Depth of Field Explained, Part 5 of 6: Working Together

Technically speaking, if you maintain a constant aperture size, and if the subject size within the image frame remains the same, then changes in the focal length and camera to subject distance will not substantially alter the depth of field. In fact, mathematically they come very close to canceling each other out.
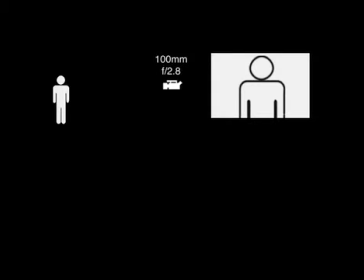(0:26)
If you use a 100mm focal length lens to shoot an image of a person at 10 feet, the depth of field will be 0.5 feet. Switching to a 50mm focal length lens will produce a longer depth of field and a much larger field of view.
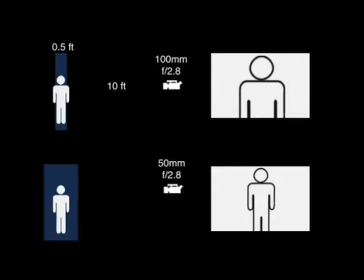(0:46)
So to get the same subject size within the frame, we have to move the camera so that it is only 5 feet from the subject. This decreases our subject to camera distance and thus shortens our depth of field. This setup will also give us a depth of field of 0.5 feet. Though this may be true mathematically, in reality we will see that the result tells us something much different.
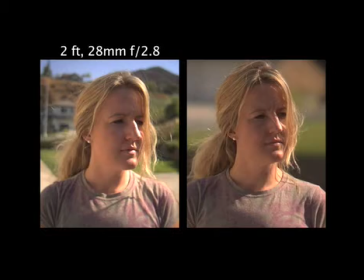(1:13)
The image at left was shot from approximately 2 feet with a 28mm lens with the lens set to f2.8. At right is the same scene, shot from approximately 8 feet with a 135mm lens,
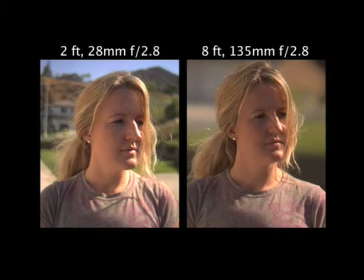(1:31)
and with the lens set to an f-stop of 2.8. If we input the information into a depth-of-field calculator, we find that the image on the left has a depth-of-field that is 0.17 feet long,
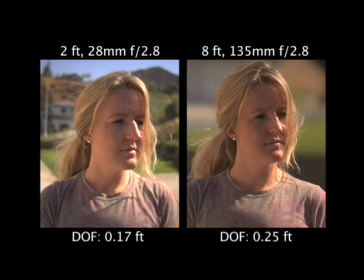(1:46)
and the image on the right has a depth-of-field that is 0.25 feet long. These are very close results, but comparing the two images side by side, we can clearly see that the image shot from the further distance, with the longer lens, appears to have a much shorter depth of field.
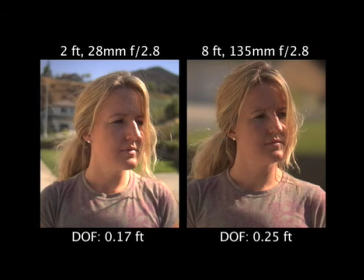(2:07)
Technically speaking, the depth of field is very close to the same, but visually they are very different. The difference between the two images has to do with the perspective that each of the lenses provide.
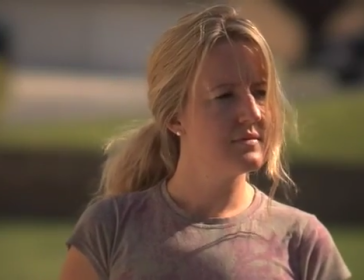(2:20)
The longer lens essentially magnifies the background and amplifies the fact that it is out of focus,
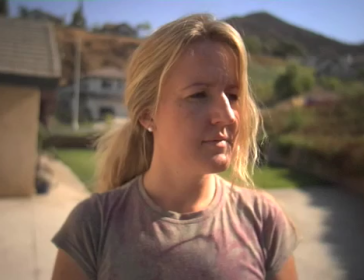(2:27)
while the shorter lens has the opposite effect by rendering the background much
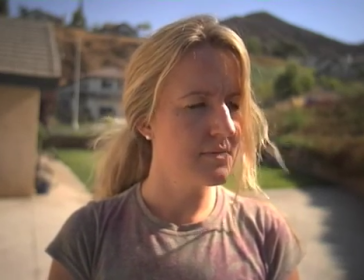(2:32)
smaller and essentially masking the fact that it is technically out of focus. So in terms of the resulting image and artistic considerations, it could be said that focal length in this case tends to overpower subject to camera distance. Thank you.